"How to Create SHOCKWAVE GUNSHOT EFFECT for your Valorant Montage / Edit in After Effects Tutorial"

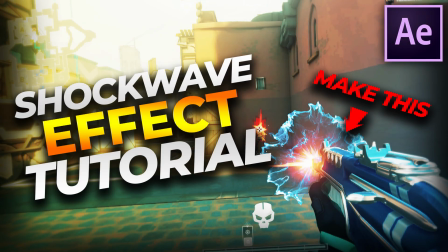7s
Yo, what's going on, everybody? This is Rockin' here. Welcome back to a brand new video. Today I'm going to be teaching you how to get that sort of shockwave gunshot effect, which you would have seen in my monster montage and one of my edits as well. It's a really cool effect. I haven't really seen many people do it, so it's kind of cool when you see it because it's quite rare. And yeah, in this video I'm going to be teaching you how to do
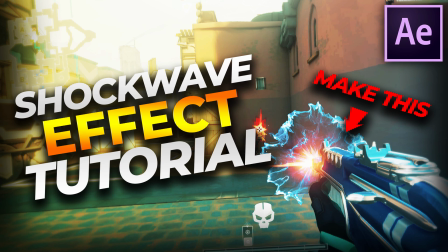24s
it. Just before we get started, I'd like to say I've made several other tutorials on my channel, all revolving around editing gaming montages. So I specifically do Valorant, but you can use these techniques on CSGO, Fortnite, Rainbow Six, regardless, whatever you want.
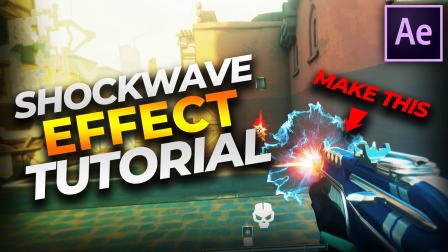37s
Or work with all of them, but me specifically I just show you on Valorant, so make sure you go check some of them out if you want any other tips and tricks when it comes to making your montages and edits.
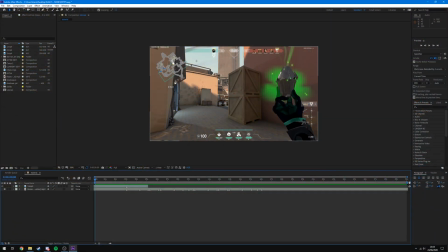45s
So to start off, what you're gonna want to do is make a brand new After Effects composition, just like we normally do. I've just reopened one of my old edits and created a new comp and dragged in the clip that I want to use as well as the song. If you don't know how to do any of this to begin with, then make sure you go check out my After Effects basics video as well, as I covered all of that.
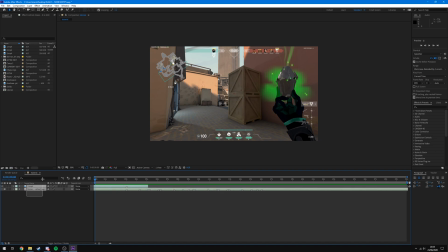63s
And then come back to this or any of my other tutorials and you should know what's going on. Now that my clip's imported and I have my song, all I've done is just added markers on the song to where the beats are, and I've added a marker on the clip to where I actually get the kill,
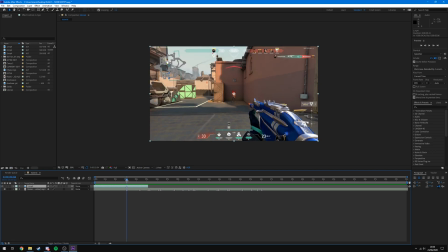74s
and I've just lined them up. So you'll see on this marker is when the, you see here on this marker exactly is where I headshot this raise. And that's where I want my shockwave to be. I've also slowed down the clip, as the shockwave works better when you're standing still and not moving the camera around too much,
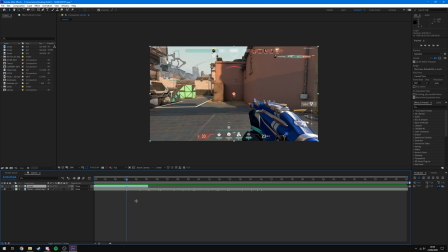91s
as we're not 3D camera tracking it, we're just placing it and masking the gun in front of it so that it looks like it's coming out of the barrel. So if you're moving or anything like that, you'll have to camera track it, and that's just extra effort to what we're using, to what we're doing. And I also slowed down the clip as well, so the shockwave has enough to complete its animation before we move anywhere.
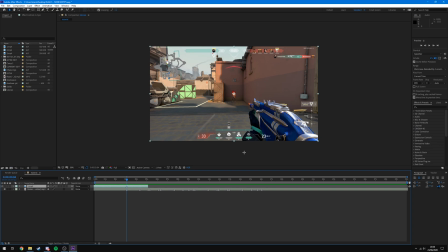109s
And also it looks better this way. Otherwise, normally as the shot goes off, you're gonna have several other ones coming out whilst the shockwave's still going, which just doesn't look quite as good. So you can see I've already time remapped it. If I press U, you see I've already got these. So if I play through it, you'll see it will slow down and on the beat, it'll be synced to these beats.
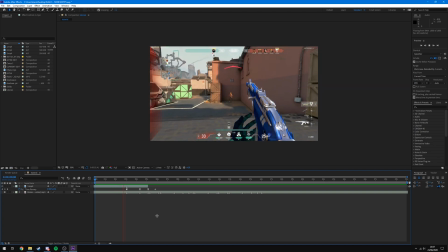You see, as soon as it hits, it slows, and then this is where I want my shockwave to come during this slow part here. If you don't know how to time remap, I made another tutorial on that, really in depth, so you can learn how to do that,
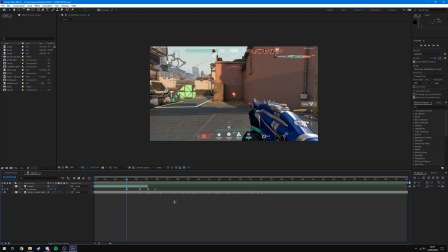142s
which again is one of the essentials that you need to know for basically doing any sort of Valorant editing, montage editing in general. So make sure you go give that a watch as well. The link will be in the top right corner now, as well as in the description, and in my tutorials playlist, which will be the end card on this video.
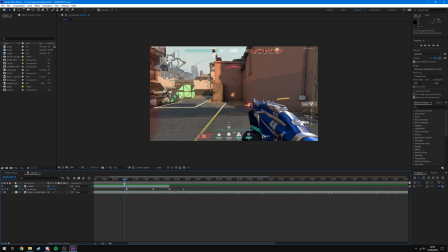158s
And yeah, so now that I've slowed the clip down and I've got the point where I get the kill marked and it's on the beat drop, all I need to add now is the shockwave. So in order to do that, I'm just gonna grab it out of my project bin, which I already dragged in here, and I'm gonna put it on my timeline.
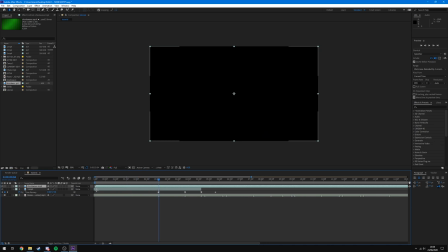173s
I'll leave a link to the shockwave in the description if you want to download this exact one. And you can see I've got it lined up right when I get this first kill. If we zoom in, you can see it's right on this marker, so that as soon as I get the kill, that the first part of the shockwave appears.
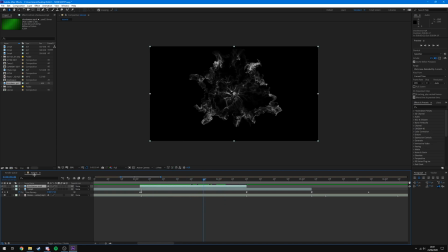186s
You can see it's now covering over the clip. And in order to fix that, all we have to do is come over to the shockwave, right click on it and hit blending mode and set it to screen.
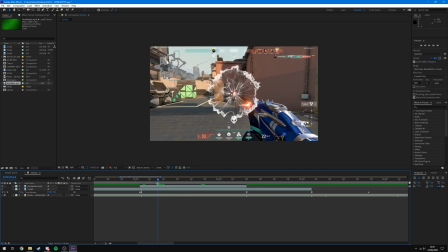194s
And now you can see it's over the top of the clip, just like this. And it's got rid of that black background. Now what we want to do is position this in front of the gun barrel. I do not recommend grabbing it and just chucking it down there.
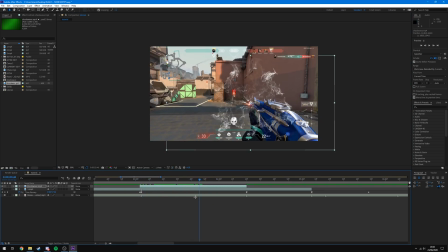207s
While yes, that works for now, when we come to masking it out, it's going to be a pain to try and move the mask back, as well as if we want to try and change the scale of it or anything like that. So what I recommend you do is leave it full screen, right click on it, hit pre-compose, call it something like
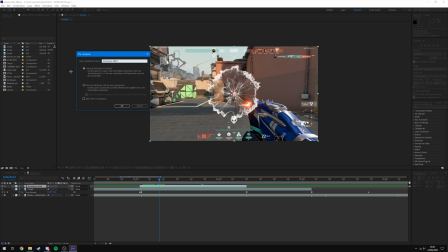224s
shockwave effect or something like that, and make sure you have leave all attributes in tutorial checked, otherwise it will remove our blending mode. Switch and hit okay, and there you go.
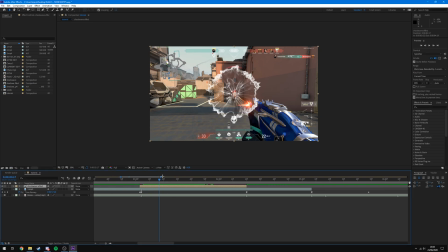233s
You won't notice any difference, it's still the same length, it's just changed the color and it's now a pre-comp, and that will help us out later on, and I'll show you what I mean when we get there.
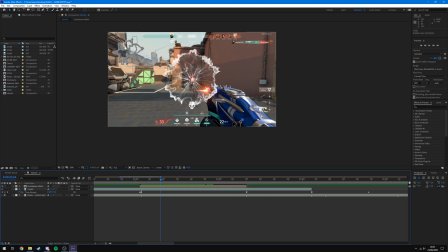241s
Now that you've pre-composed it and it's all set to go, we want to go about moving it. Now the reason we pre-composed it is so that we can leave the pre-comp exactly where it is, so we don't want to be moving it and positioning it like this, just like we would have done before. We want to actually go into the composition and move it, and you'll see why later on.